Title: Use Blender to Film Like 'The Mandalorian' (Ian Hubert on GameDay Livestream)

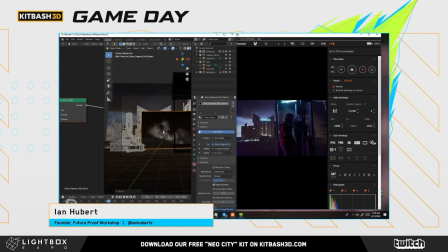32:41 It's the steam is in the computer. All right, so just adding this to be an add shader again. And now we can kind of get all Blade Runner-y. Let me go back to our view here.
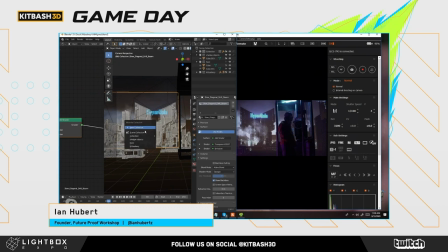33:00 In fact, to be smart, we should put this into its own new collection called Steam. And in a second, I might make that one unselectable also.
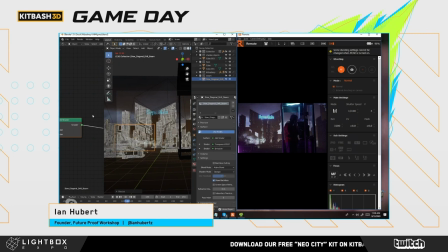33:14 Okay, so if I hit play here, it'll kind of play slow at first, and then once it loops, it should speed up a little bit. Okay, yeah, that's working pretty good. And I'm going to try to use this with the haze to kind of help define some of these silhouettes down here.
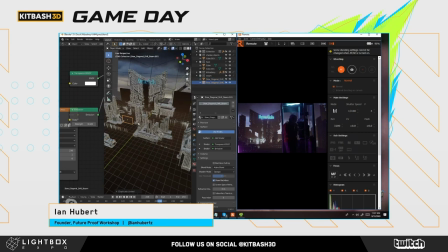33:34 And that's looking pretty intense, so maybe just bring it way down. Yeah.
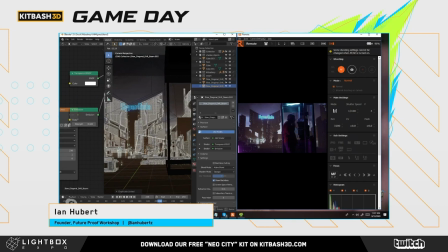33:43 So if we offset the timing of all these steam elements, that would obviously add less repetition. But I feel like that also creates a new instance of the video texture in the RAM. Maybe I'm wrong about that. Maybe once it's loaded, you can offset it all day. But I kind of feel as if the more offset
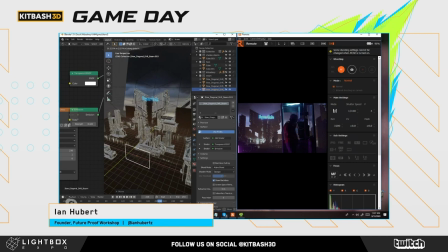34:04 timing of the video you have, the more it's kind of, you know, I think that makes sense. There we go. Now we got some steam going on here.
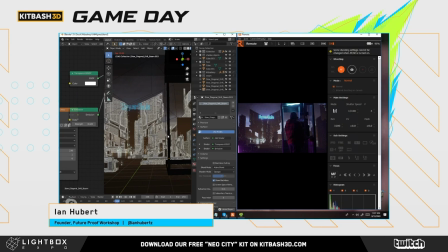34:15 So, all right, what else can we do to, this is all deep background right now, which I think is kind of making it feel a little bit flat. Like we have a very obvious foreground and a very obvious background. And I think I want to add something, some sort of foreground element
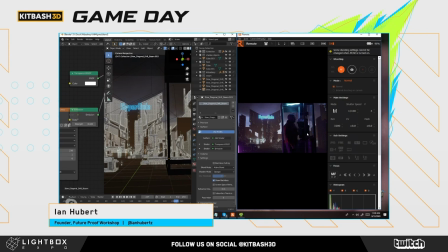34:33 to try to blend in a little bit with this phone booth. How you doing over there, Sean? kind of diving into this. I was I mean, I want to throw it out to Sean for being in character this whole time. I love it.
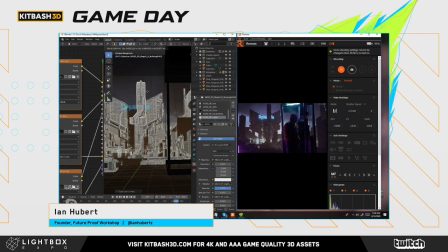34:51 They're appreciating your dedication to the character. To the craft. To the craft.
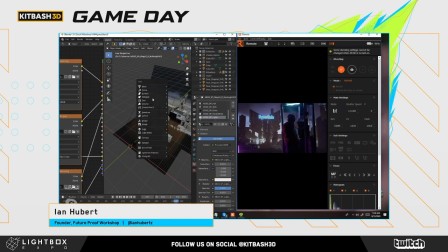35:00 Ooh, no. First, let's add some little flying. Let's add some flying ships. So I'm gonna add a big old spherical empty here, just back here. In fact, I'm gonna add two. And this one, I'm gonna add a keyframe to both of them right here.
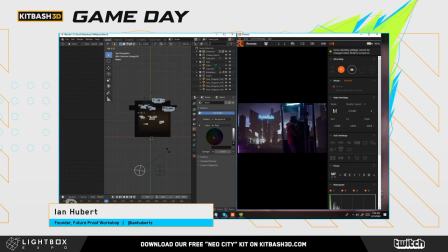35:18 And like 80 frames later, I'm gonna rotate this one a little bit to the right, more than that. And this one a little bit to the left, and select both of those and hit Shift E, linear extrapolation, so they'll just spin forever.
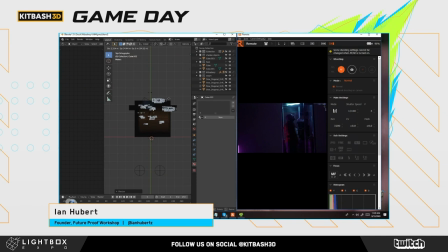35:33 And now if I make a little glowing cube here, let's see where, there it is, you can see it.
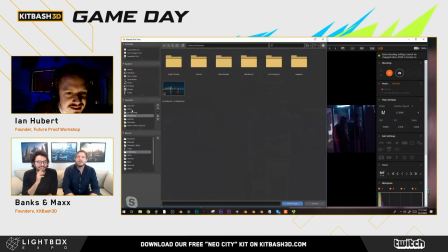35:42 And make it glow very bright. Woo! Yes.
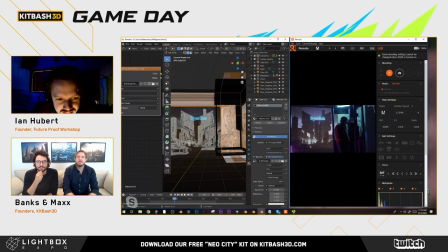35:47 I'm just trying to add a little foreground type booth here. Here, let me apply the scale first. Ederson asks, what's the second window, not Blender?
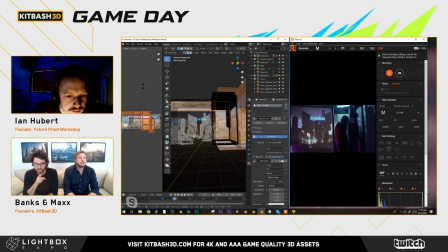35:58 That is the scene from the actual stage of the set that Ian is on. So that's literally, if you see Ian's face, that's literally right behind him,
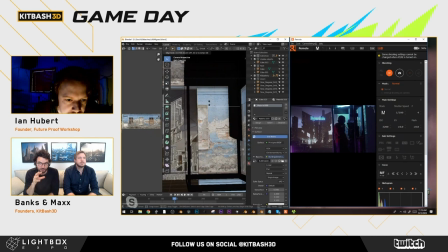36:08 where his buddy Sean is standing in a practical phone booth with a projector behind him, projecting in real time the work that Ian is building on his left. And Ian, what software are you using to control the camera?
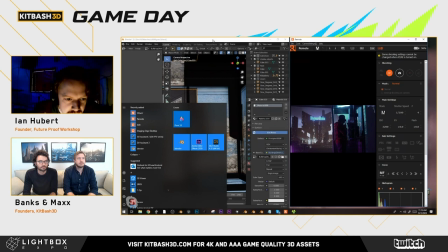36:22 It's not greatly named. What's it called? It's the Imaging Edge Desktop. It's a Sony program, which again,
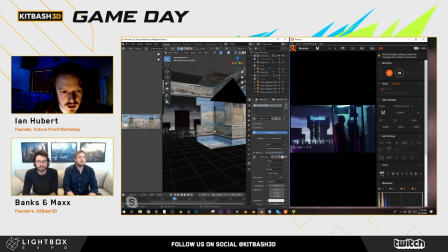36:30 I was driving everywhere last night trying to see if I could find like a Wi-Fi cable or something, but it turns out you can just use a USB C cable. And that plugs it straight in. Did I hit a wrong button somewhere?
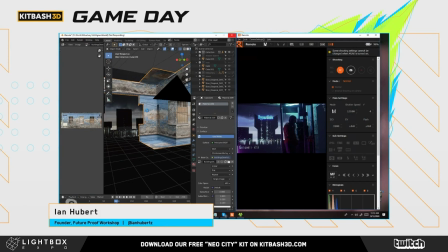36:44 And now layers are turned off? Oh no. I hit undo too many times.